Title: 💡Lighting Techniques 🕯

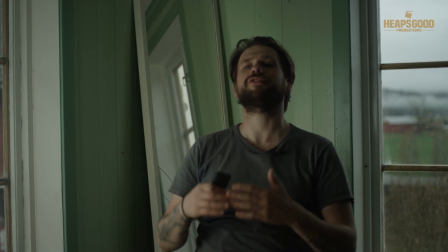But in this simple situation scenario, you can apply this to any type of work.
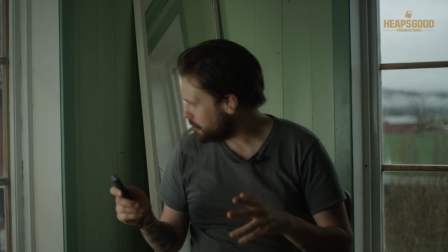The best way to do it is to, well, it's proven, is to bounce the light as best as you can.
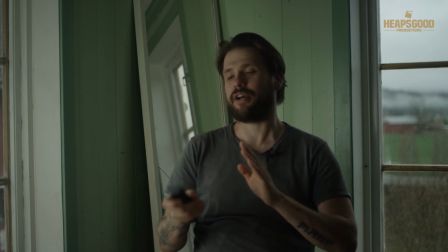What I'll do is just a quick little extra thing to show you that having direct light is not always the best light.
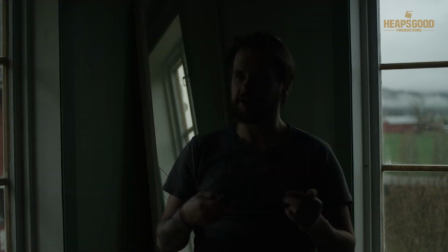I'll do that right now. I'll just turn this light off here.
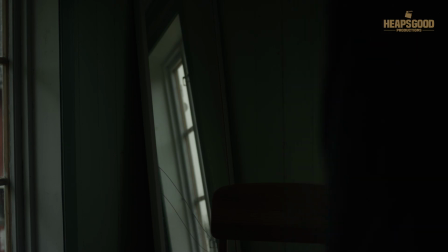And then I am going to bring the light back in so it floods.
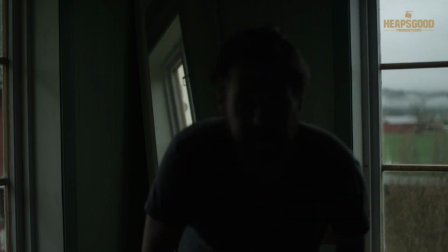And then I'm going to point it directly at me. And now what we're doing is we're changing the direction of where this light's coming from. And you can actually instantly see how different it's going to look.
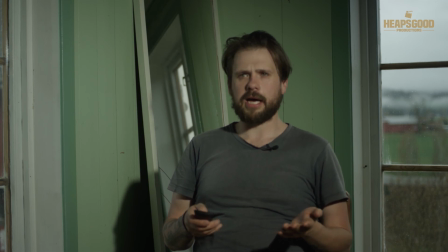So I turn this light on, and then and look, you know, the whole look of the picture. Again, if it's totally up to art direction, and you got to explore this yourself.
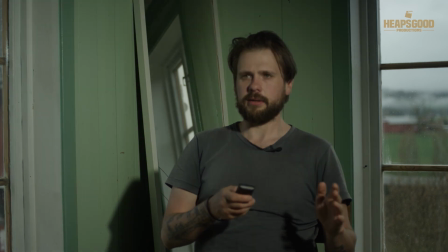Let me turn that down. This direct light.
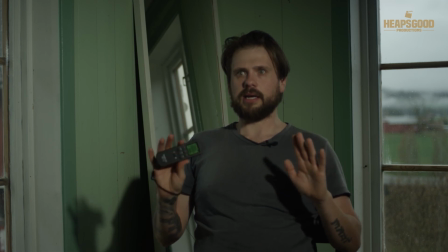I'm at 6% on this one in direct light, and it's pretty harsh light.
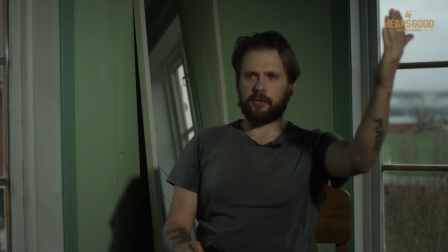I mean, I've got the light coming through a lens, so of course.
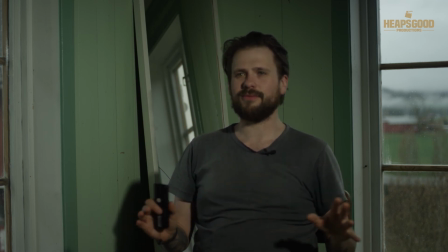But look how much flatter the image looks. It doesn't look so appealing to me, you know, personally. But again, you know, it's always up to the director.
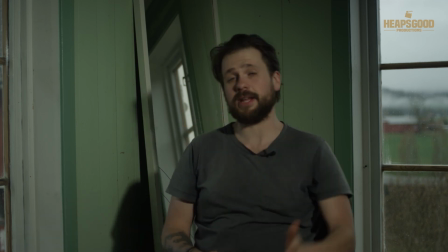It's always up to the photographer who's making the picture. Maybe somebody out there goes, "Hey, look, that picture actually looks really nice," and that's fine. That's fine. That's really okay. Like, you just shoot how you want to shoot. Me personally, I just wouldn't shoot like this.
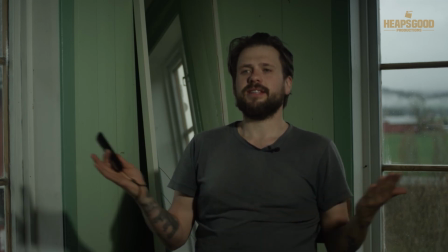I have shot like this in the past, but I realized that there is not, I'm not really 3D, you know.
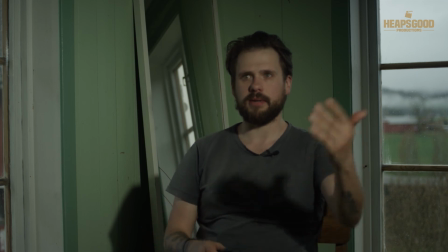I'm kind of like, oh, all of a sudden it's just, I've got a really big light on me. And you know, I've got these windows out here.
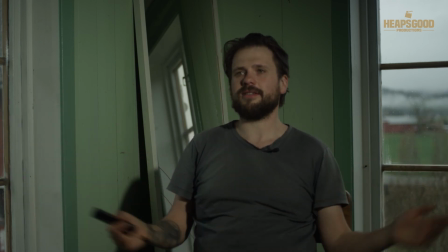It kind of goes, you can kind of already see that it's just not a really believable space. And you just go, okay, well,
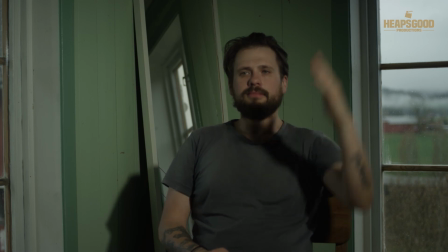the light is coming from over here.
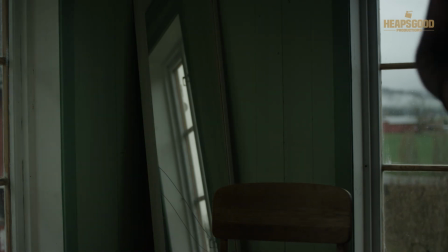But as soon as you go back to that bouncing concept, and I'm just going to go back to spotting my light source,
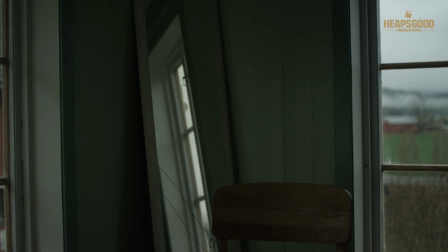so it's all kind of focusing on that that foam core. I'll bring it up a little bit more, and then we sit back down,
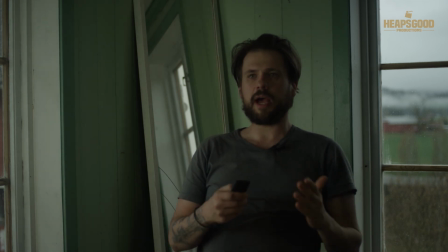and then I crank that light up, and we just notice how much more convincing and believable that light is.
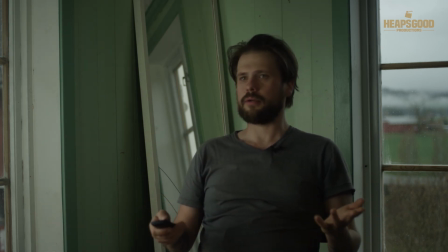I don't feel like I'm being totally lit to high heavens, and that's it.
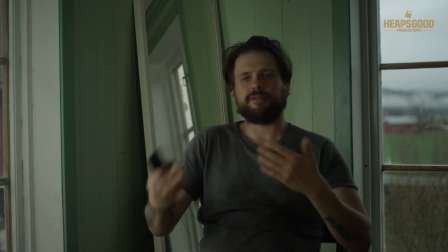At the end of the day, you go, okay, well, you're trying to make an image look nice, so you make your image look nice. In this circumstance, this is just my subjective feedback here. So that's it from me. I really hope that you enjoyed watching, and I know you, Joa, have gone, finally, Patrick, you've done it. I've got my son in the kindergarten today, and finally I've put something together for you like I promised I was going to do. And I was going to do it with my big light, and I just generally have a little bit more time today, which is nice. So that's it. I am moving on to my next production, hopefully next week. Fingers crossed. We have here in Norway the 17th of May, which is the National Day, kind of like the Freedom Day from the Danish and the Swedish. One of the two. Can't remember exactly. But anyway, they celebrate that they have their country as an independent country and not under anybody else. So hooray for Norway.